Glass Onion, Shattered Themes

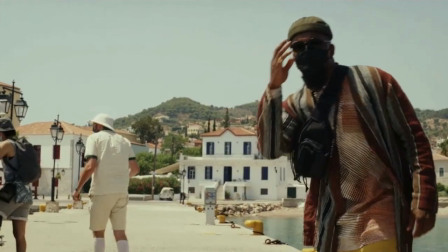Blanc has a proper mask and is wearing it correctly. Same goes for Lionel the scientist and Birdie's assistant Peg.
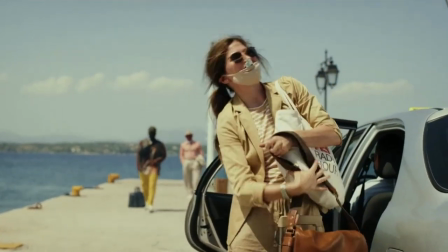Claire the politician has a proper mask but isn't wearing it right.
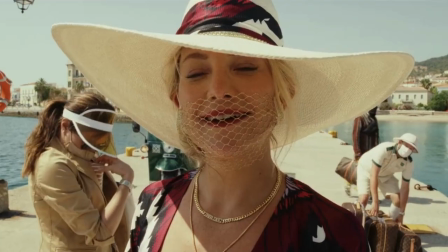Birdie's mask is just a thin, open mesh, which I didn't even notice she was wearing the first time I watched this film.
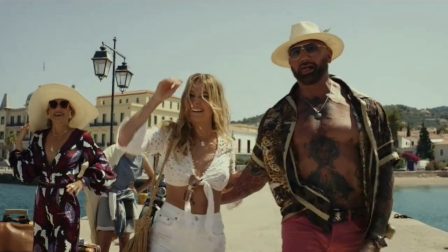And Duke and his girlfriend Whiskey aren't wearing masks at all and are actively running up to hug people.
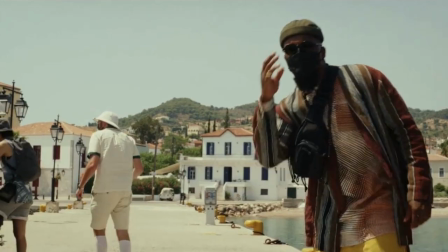This is the best the writing gets in this film. It characterizes each person without needing to explain anything. Unfortunately, just like their professions, the characters of these characters don't have much in the way of effect on the plot, so all this is somewhat wasted. A shame, but there we are. Back to the story, everyone thinks it odd to see Blanc there.
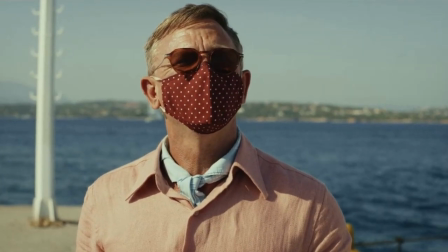Tight with Miles? No, never met. Oh, I get it. The murder mystery thing.
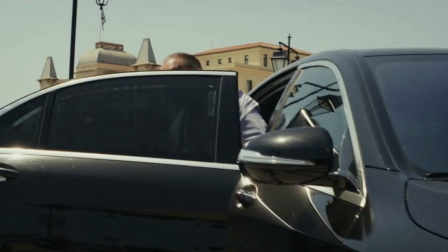Benoit Blanc is gonna help solve the mystery of Miles's murder.
Then this bloke turns up and starts spraying people in the mouth.
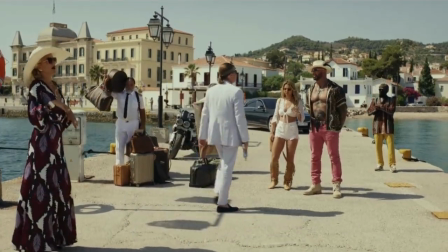No pineapple on that, right? Duke don't dance with pineapple. There's no pineapple. What is that? Open, please.
Oh, you're not going to explain what this is?
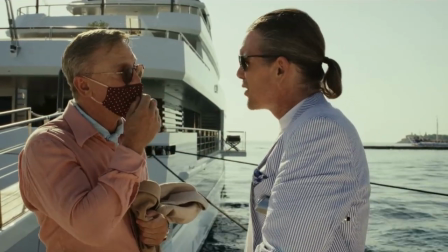You won't be needing that anymore. I won't. You're good. And it cures COVID?
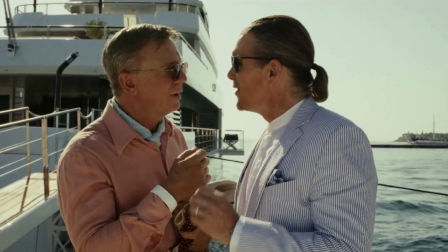Is that some kind of disinfectant? Oh. You're good.
Wow, they're really not explaining it, are they?
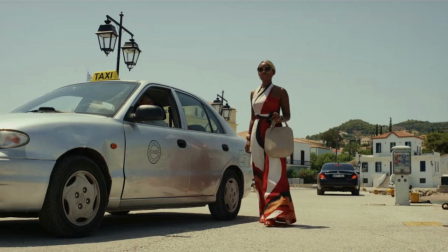Helen turns up last, disguised as Andy, and the Disruptors are shocked.
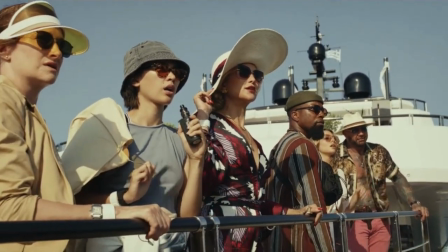All of them.
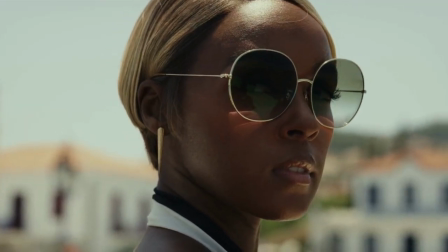In Story 1, this is the first time the audience sees Helen, and they will be told it's her sister Andy.
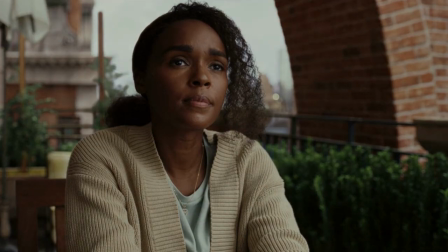Helen does not exist yet.
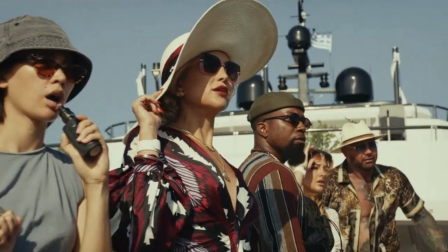The Disruptors' reaction is meant to make you ponder what sort of relationship these people have with one another.
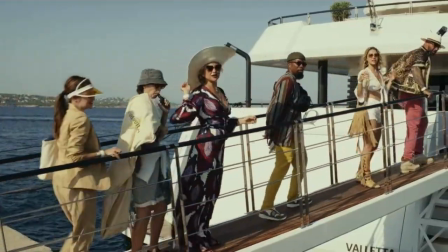But following Story 2, it would instead make you wonder which of these people is shocked to see her alive,
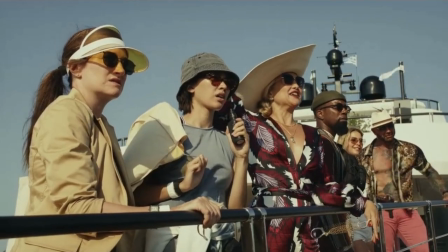rather than being shocked to see her turning up at all.
The question isn't why did you invite her?
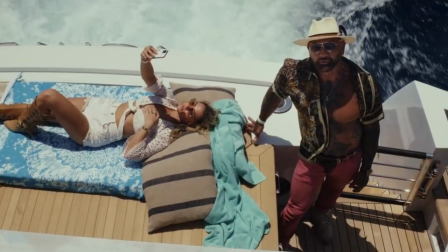It's why did she show up? Ballsy move. You shouldn't be here.
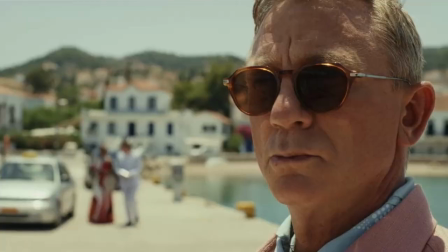There are crumbs of a well-written, rewatchable story in this film.
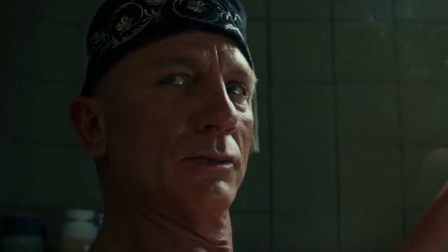But, as we'll soon see, there's a reason the film split into Story 1 and Story 2.
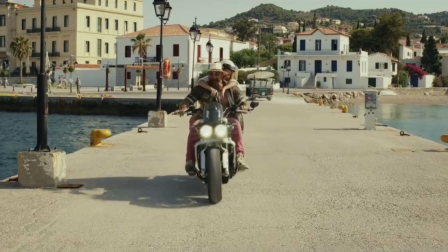A couple of things first, though. Duke turns up on his motorbike, and it's visible in back of shot.
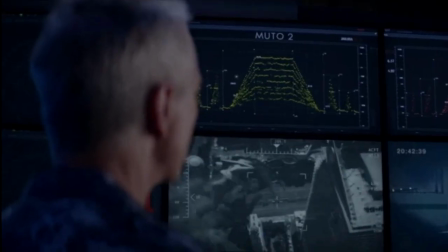A cut later, and it's gone. How the bloody hell did they get rid of that without us hearing it leave?
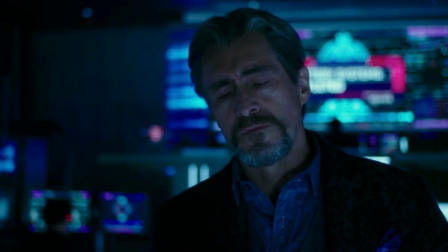But this film doesn't think about little details like that.
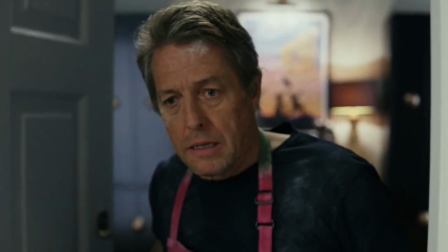Also, just like the random appearances of Hugh Grant and all those famous faces from earlier,
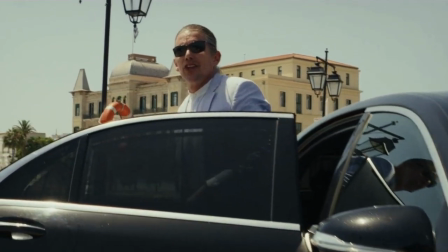we get Ethan Hawke playing the spray gun guy.
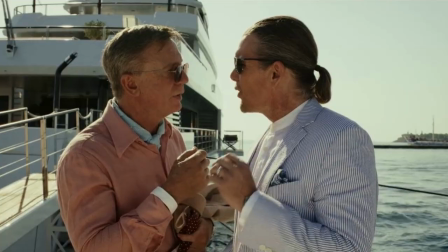This film really likes its random celebs, and this isn't the last one that will turn up either.
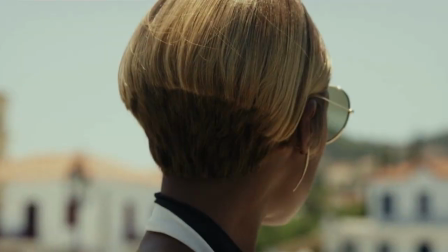The last detail to mention here is Helen's mask, or lack of one.
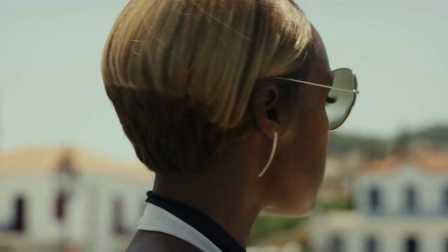Given the attention the other characters' masks got, I hope this was deliberate and in line with the thematics.
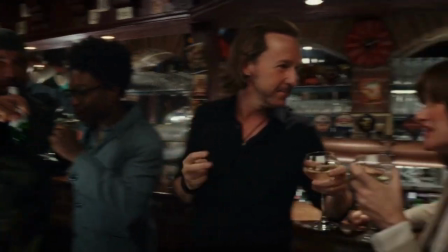But then again, given how often this film gets little bits and pieces wrong, I can also imagine this was a cock-up.
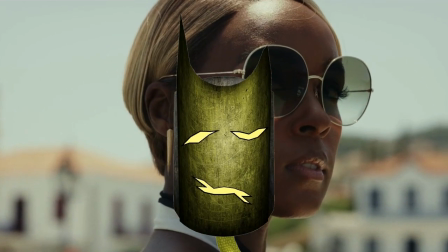Kind of like this.
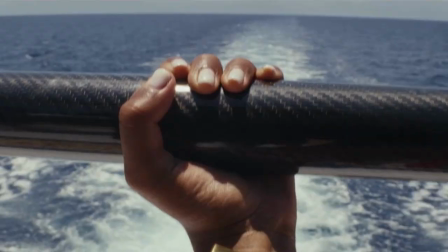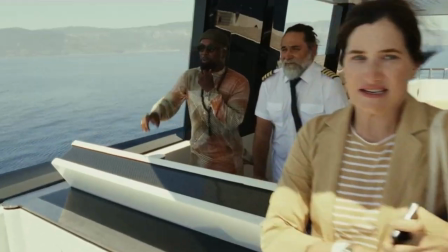The boat arrives at the island and we get some exorbitant displays of wealth.
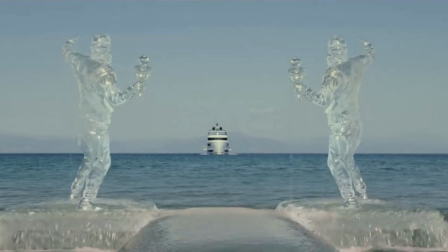A glass dock rises out of the water with what Lionel describes as Banksy statues flanking it.
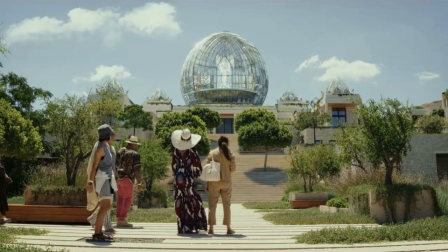Miles Bron playing Paul McCartney's guitar. A giant glass onion sitting atop a building which turns out to be an office.